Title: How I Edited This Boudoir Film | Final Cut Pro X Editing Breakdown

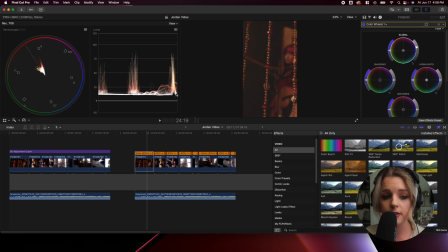(12:19)
And then now that I lifted the exposure overall, you can see here in my LumaScope that the shadows are lifted way up. So what I'm gonna do is make sure that they are balanced out. I'm going to bring that all the way down to 0. And I see that the highlights can actually be lifted a little bit more. So I'm going to go ahead and lift those highlights.
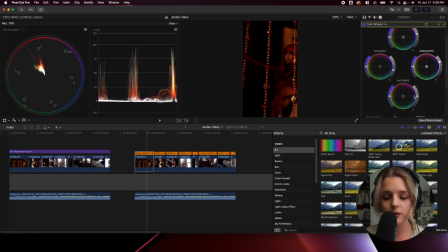(12:39)
And it's still a little bit dark. So what I do as an extra boost is I go over here to the midtone section, and then I'm just gonna lift that up too. So I am done with this clip. So this is what that looks like. So for this clip, I am going to make sure that the skin tones are accurate.
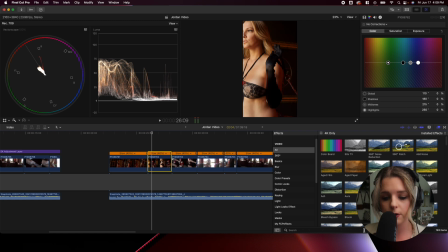(12:53)
So I'm going to go down here to my effects panel, and I'm going to search draw mask.
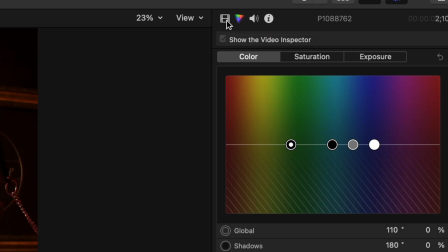(12:58)
I'm just going to double click, and then I'm going to go up here to this little film strip. To get accurate colors, this is what I do.
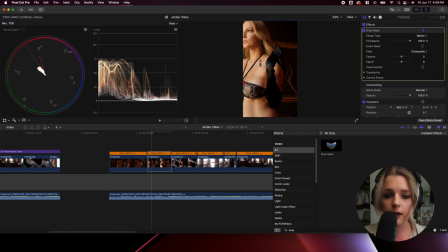(13:04)
I click on the draw mask, and then I am just going to get a sample of her skin.
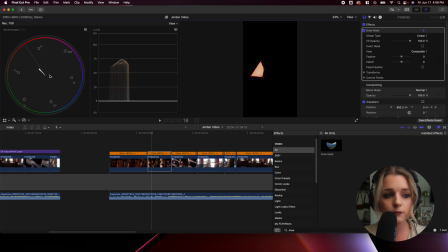(13:08)
So only the skin is showing, and it shows me right here on this vector scope that I am actually a little bit off on my skin tone. So I want to be sure that my skin tone here is on this line. So I'm going to go back over to my color wheels right here, and I am just going to go down to temperature, and it looks like it needs to be a little bit cooler.
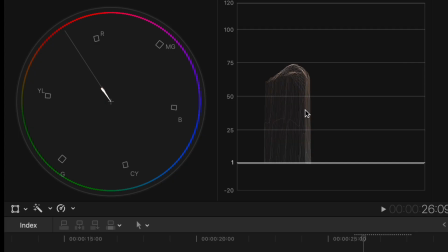(13:27)
So I'm just going to bring that over. And as you can see on this vector scope, it is right on that line.
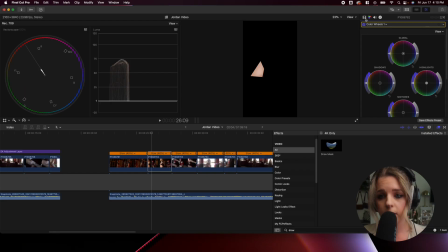(13:33)
So now to get the full video back, I'm going to click this film strip, click on this draw mask, and just uncheck that.
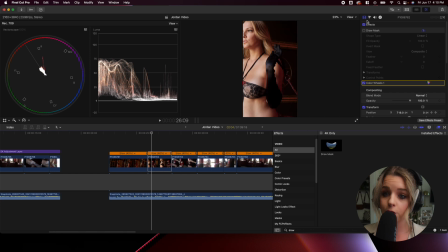(13:40)
So now I can see the entire clip. That looks a lot better than it did, so that's good. It looks like it's a little bit desaturated, so I'm just gonna saturate it a little bit by bringing up the midtones and the overall saturation here.
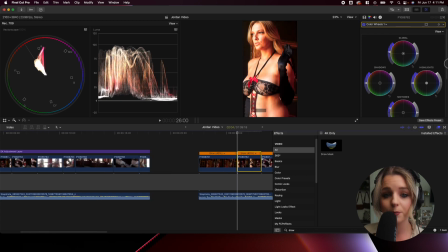(13:53)
And in some cases, you don't want your highlights to go all the way up to 100 because you see here, her face is just really bright. So I am not going to do that. I'm just going to take it back down to where it was before.
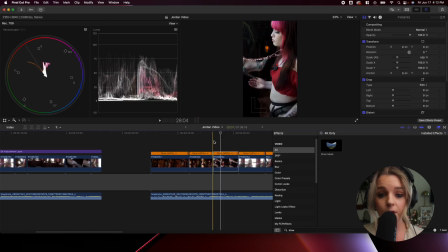(14:06)
I think this looks fantastic, and I'm going to move on to the next clip. Okay, so for this next clip, I am also going to be checking the skin tones. So I'm going to double click on my draw mask and do a selection of her skin. and it looks perfect.
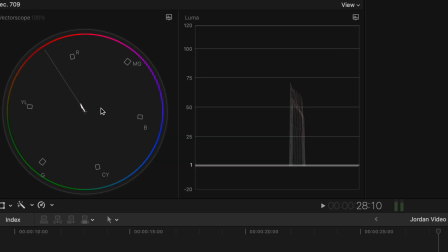(14:21)
It is right on the line here on the vector scope, so we don't even have to change anything.
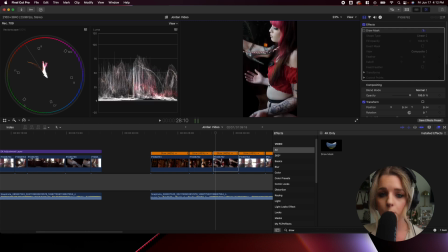(14:25)
I'm going to uncheck this draw mask and I'm going to leave the skin tone as it is.
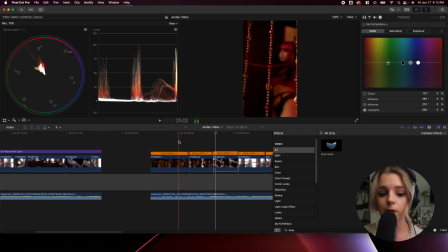(14:30)
However, as you can see here, this previous clip and the one previous before that, they're both pretty warm. So what I like to typically do is I go here to the color wheels.
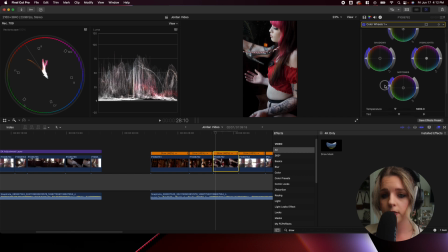(14:41)
Not only do I boost the saturation overall, I like to make sure that my midtones are warm, so it kind of boosts that saturation in her skin. And as you can see, this looks really good right here. And to balance out the warmness, I'm going to take the highlights and just push them over to the blue just a little bit.
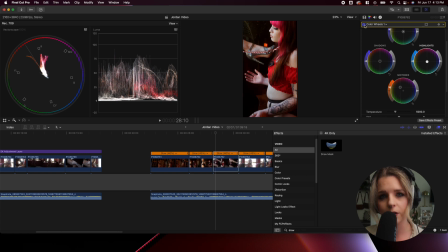(15:01)
And I think this is actually pretty solid. I think this looks great. Yeah, that looks really good. Okay, so let's go ahead and move on to the next clip.
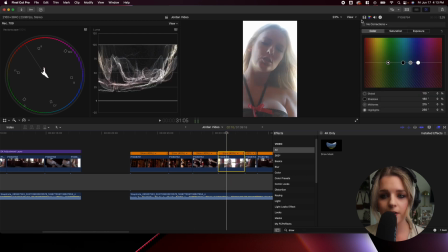(15:08)
Okay, so for this one, it is really bright just because I was shooting right up against the window. So I am going to go over to my color wheels. And the first thing that I'm going to do is make sure that this entire exposure is just down here. And then as you can see in my LumaScope, the shadows are not quite touching number 1 or 0.
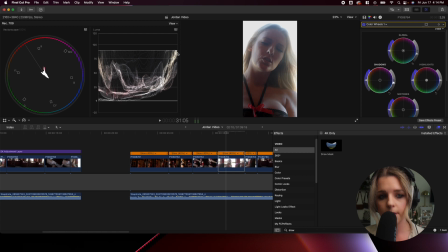(15:28)
So I'm just gonna bring that down just a little bit. And then my highlights can actually move up a little bit too. Okay, so the highlights and the shadows look fantastic. Now let's go ahead and move on to the saturation.
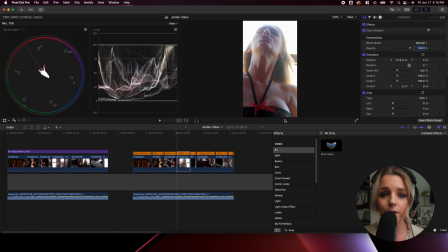(15:41)
I'm just gonna move this over a little bit. Okay, so now I'm gonna go ahead and check the skin tone to see if it is accurate. So I'm going to double click on this draw mask right here, and I am going to select a part of her skin where there is light spilling on it.
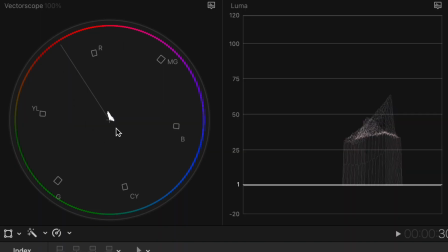(15:55)
So you can see in this vector scope here, it's more on the blue side.
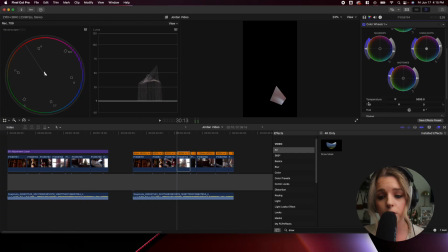(15:58)
So what I'm gonna do is I'm going to go to my color wheels and I'm going to go where temperature is and just slide that on over. So my skin tones are on this line right here. Okay, so now that we've done that, I'm gonna go ahead and go back and uncheck this draw mask, and voila.
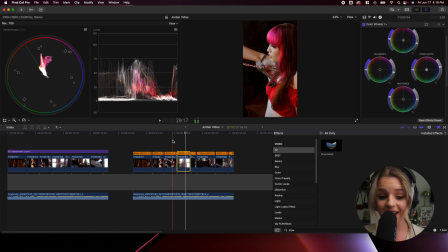(16:13)
So this is what I have. This is looking fantastic so far. I am loving it.
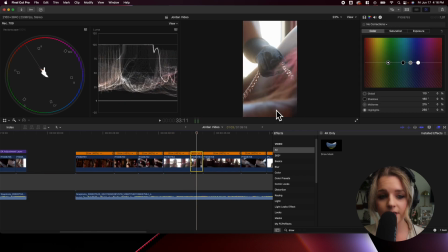(16:18)
So let's go ahead and move on to this clip right here. As you can see, it is still really bright. The shadows are really lifted. So I'm going to go ahead and move that down just a tad like this.